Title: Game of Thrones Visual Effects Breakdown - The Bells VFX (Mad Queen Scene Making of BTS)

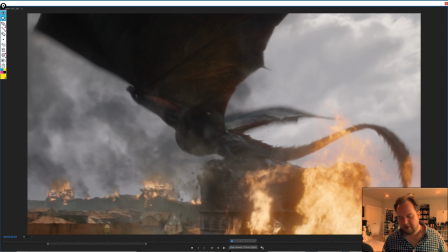16:01 It just gives it that weight and gives it that realism that it's lifting off and it's kind of pushing away from the building.
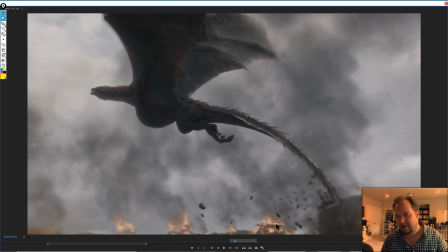16:10 Having all these things tie it together and make it not feel so light or disconnected from the environment.
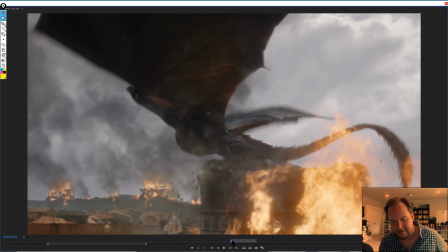16:18 And I think that the big challenge with a project like this is when you're switching from, as I mentioned before, wide shots of matte paintings to digital environments to miniatures to live action sets with extensions and combinations,
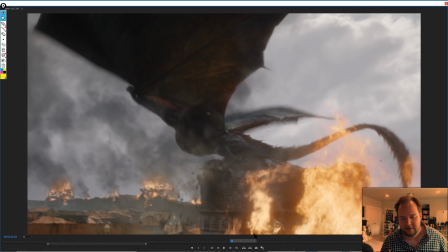16:34 all of these different things, to make them all tie together. It's just so important to use every trick you can think of. So having heavy amounts of smoke and haze, the environments having all the dust elements, the haze here, the smoke, all the things in the background, all of these things bring it together.
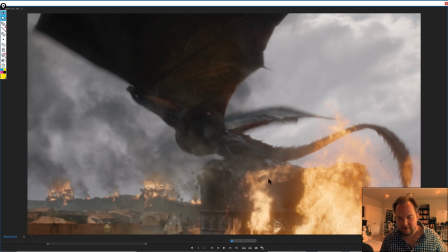16:54 Whenever it's too clean, it's always going to look not correct.
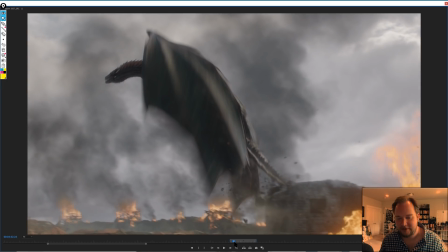16:58 The more you gritty things up, the more it's believable because it's being sandwiched in between all these other things.
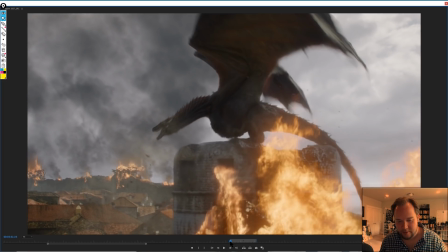17:05 Anyone who goes through my mentorship or works on one of my projects like Soup knows that
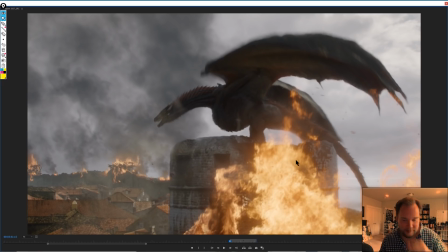17:11 with fire especially, I'm pretty critical about this stuff. So I can get a little bit picky at times when I see like daytime shots with glow. I completely understand that this is a very overcast day,
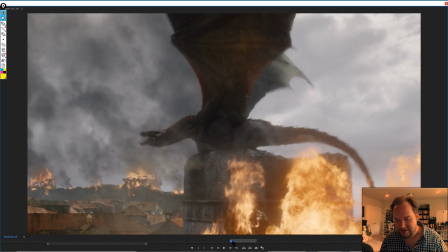17:28 but I'm always going to be a little bit like, there's too much glow in some of this fire, things like that.
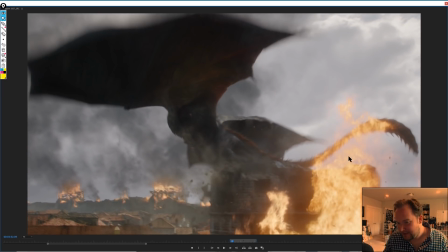17:32 I think this fire looks beautiful, but it's one of those things that just, if it was a little bit more, I'd probably get picky about seeing some of that.
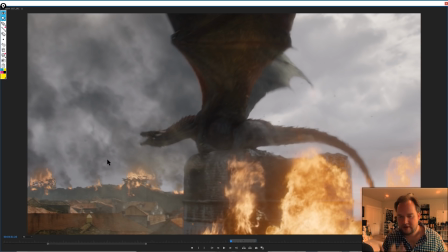17:40 So I think that in general, there's 3 different types of fire, and we'll get into effects in a moment, but there's 3 different types of fire that we're dealing with. There's fire that's shot practically on set, and then there's going to be fire that's shot
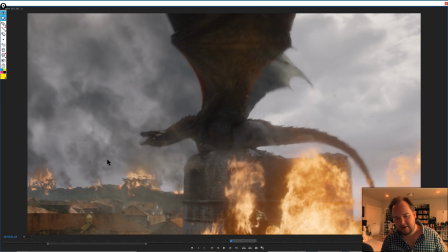17:56 separately, either as stock or as a second unit element that then is brought in and comped into the shot,
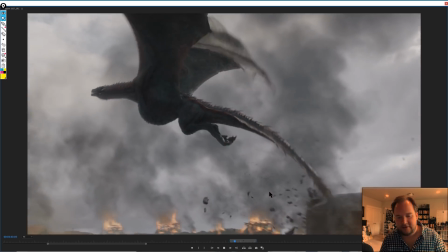18:02 and then there's digital fire that's simulated typically. So with a lot of these, I would imagine
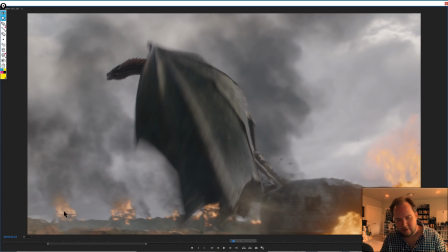18:11 these to be either simulated or just using footage in the background. It's not too big a challenge there.
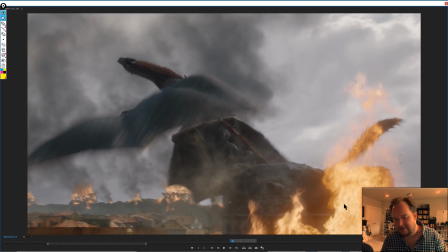18:18 Some of the stuff in the foreground here, I would just imagine is simulated, just because having it this close to the dragon, having it as a real hero shot, I wouldn't want to risk or waste time trying to get away with doing practical to save a bit of time,
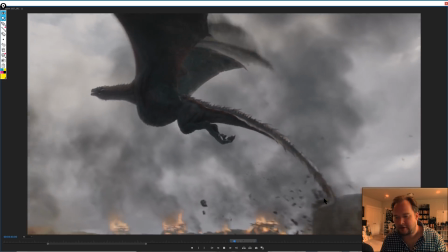18:37 knowing that full well it would probably end up going digital in the end, just to get that interaction from the wings,
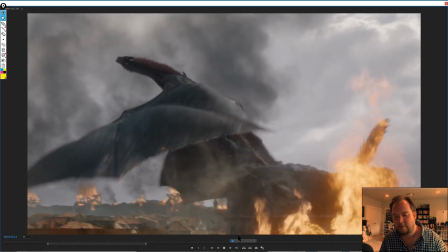18:44 like affecting it, things like that, even if it's very subtle. So I would just assume, even though like at first glance I feel like that feels practical,
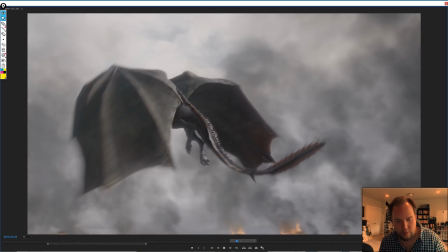18:51 I would just assume it is digital, because I don't understand why you wouldn't do it that way. So all of this is really beautifully done.
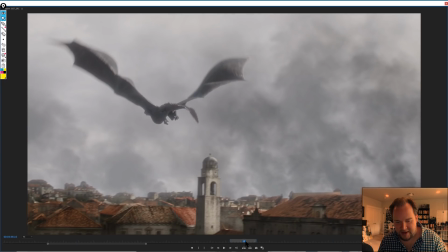19:00 It is YouTube, so I gotta be careful not to hang on frames for too long, but again, all digital environment.
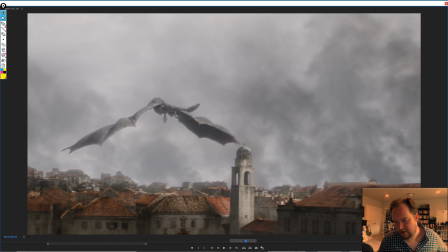19:12 And again, like I said, there might be things where you go in and paint over these to detail them out,
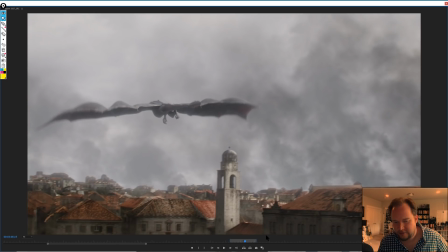19:18 but I would imagine that they start out digital just because it's quite different to the other shots,
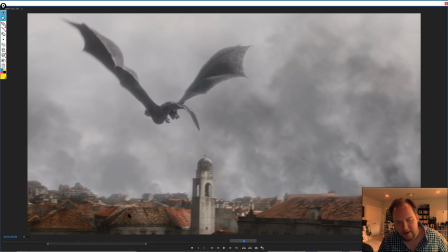19:24 but more importantly, having accurate lighting and just with the camera pan and perspective.
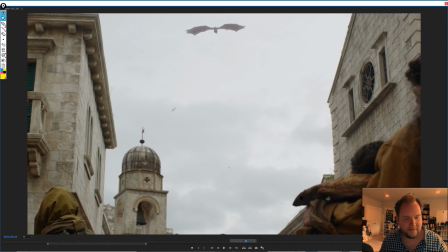19:32 So I'd assume that this is all live action. It's kind of interesting.
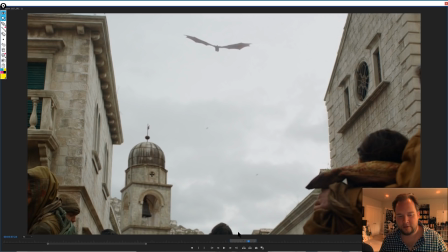19:37 They've had so much success finding really great locations to shoot a lot of this, but at the same time, like you'd be surprised how many shots are the foreground might be practical, but then everything else is digital.
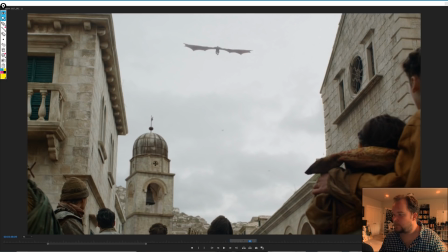19:51 And that's one thing that Rodeo has done a lot of stuff in Game of Thrones for, is just adding set extensions to everything, so that way you might see a rock and then there's a giant castle. The castle is entirely painted.